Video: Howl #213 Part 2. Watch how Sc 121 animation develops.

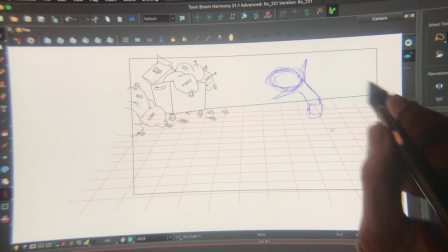488s
yeah I like that in fact he goes further back and then he comes and then
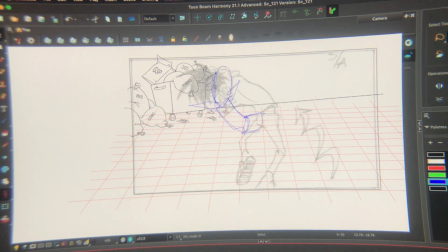492s
pop up okay let's do this hold on so just just just just just roughing it off yeah
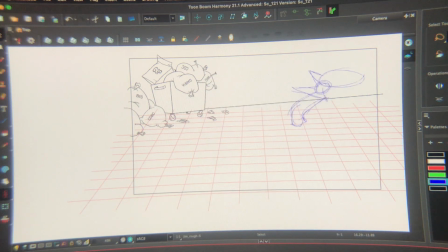511s
there's something there I feel some some energy just comes in hold on there so you got you see that
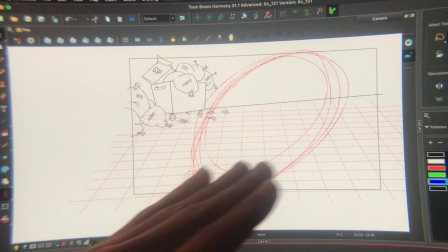524s
he's coming in from the left because the previous shot he exited from
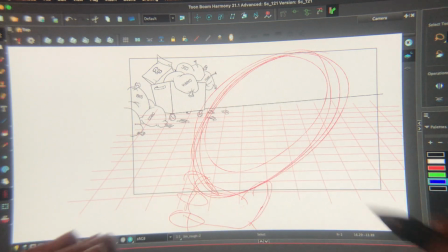532s
the right so he's coming this way goes out and comes in let's see if we can get the feet but I'm doing it backwards feet are always backwards for me because I can't be sure what's gonna happen
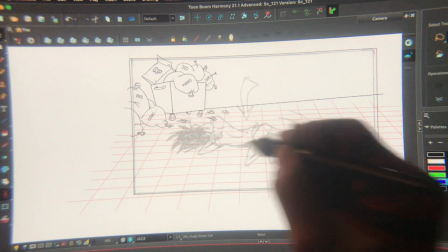552s
let's go here let's see what happens if
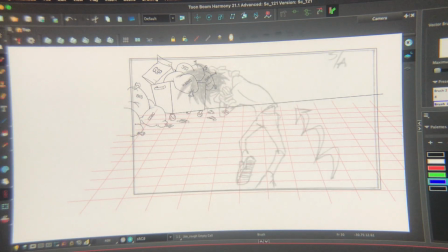556s
let's go pop he's down but I need one more oops and you just this okay so reference now we're gonna
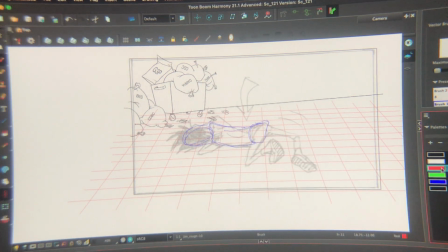572s
have some reference so it's all blue but it's gonna be okay
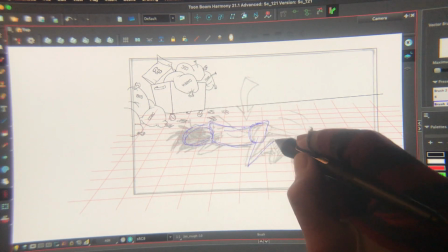577s
so no worries I have one and again this
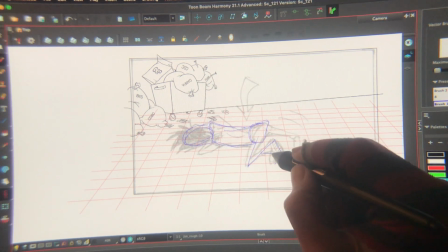582s
is going to be very crude very
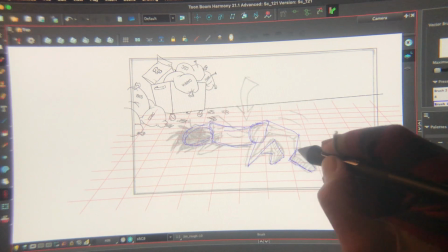588s
crude because it doesn't matter right now what you want to do what I want to do is just
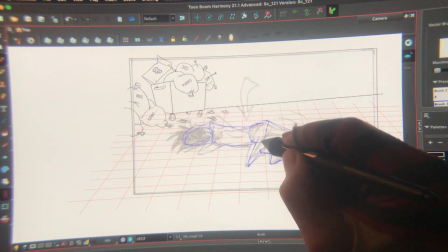596s
get the emotion and the physicality of it because you know there is a
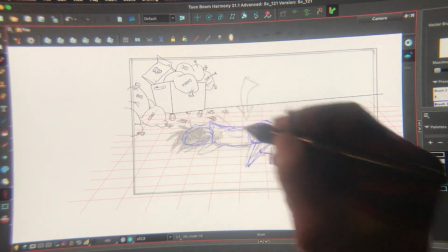603s
connection between how we physically feel and the psychology of it
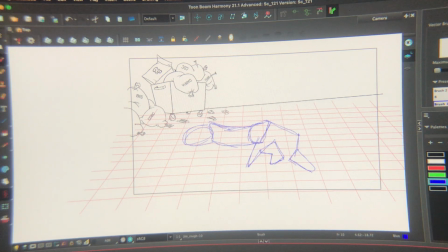611s
okay so that's done let me see so that'll give us a good direction to go backwards right so let's take it let's see
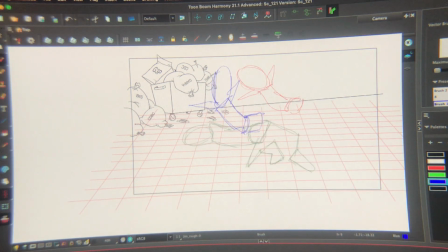625s
what happens it could be fun oopsies we have to go the other way okay it's very
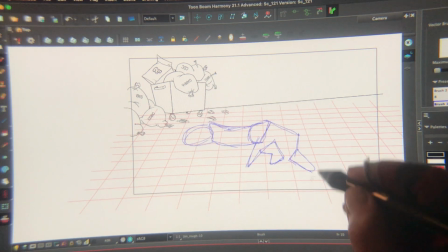631s
exciting I'm actually nervous so he falls down right so this is the knee they're
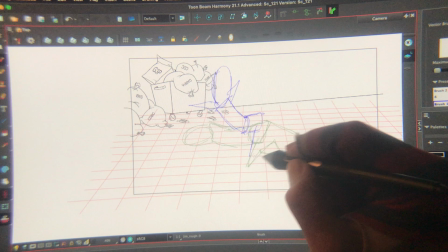637s
gonna hit that's going to hit and no feet right
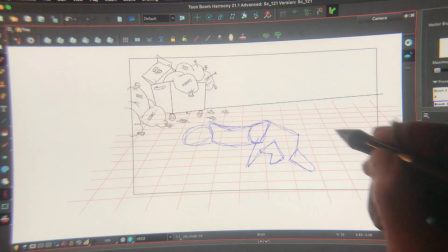642s
now I'm just gonna do this I'm
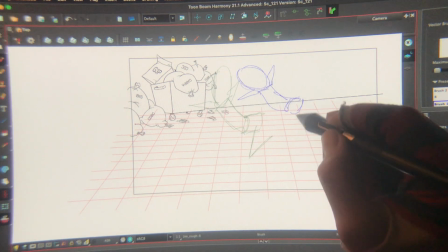648s
gonna do that one foot and let's say let's
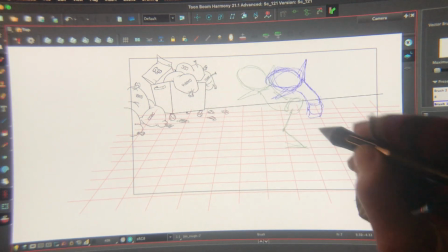657s
say that's there and
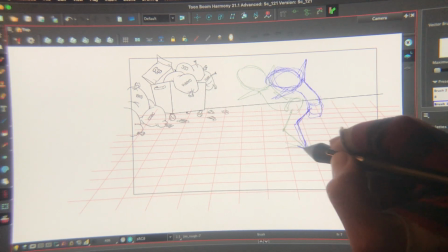662s
let's say that's there in some perspective so
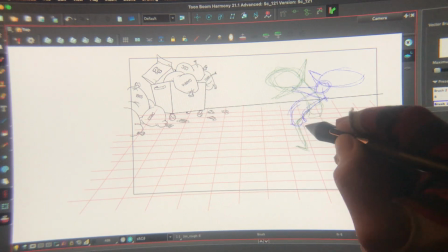671s
this is definitely another foot oh
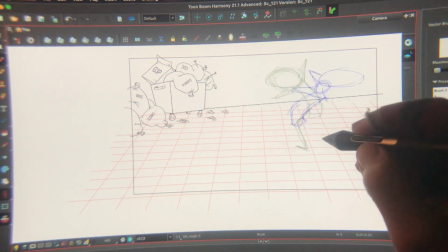683s
yeah it's it's it's crazy isn't it because now I'm like wow okay so I got this foot here so
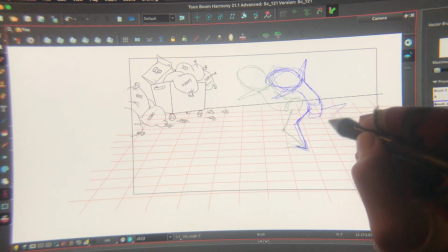690s
let me give me a I'll give myself another foot maybe it's this here and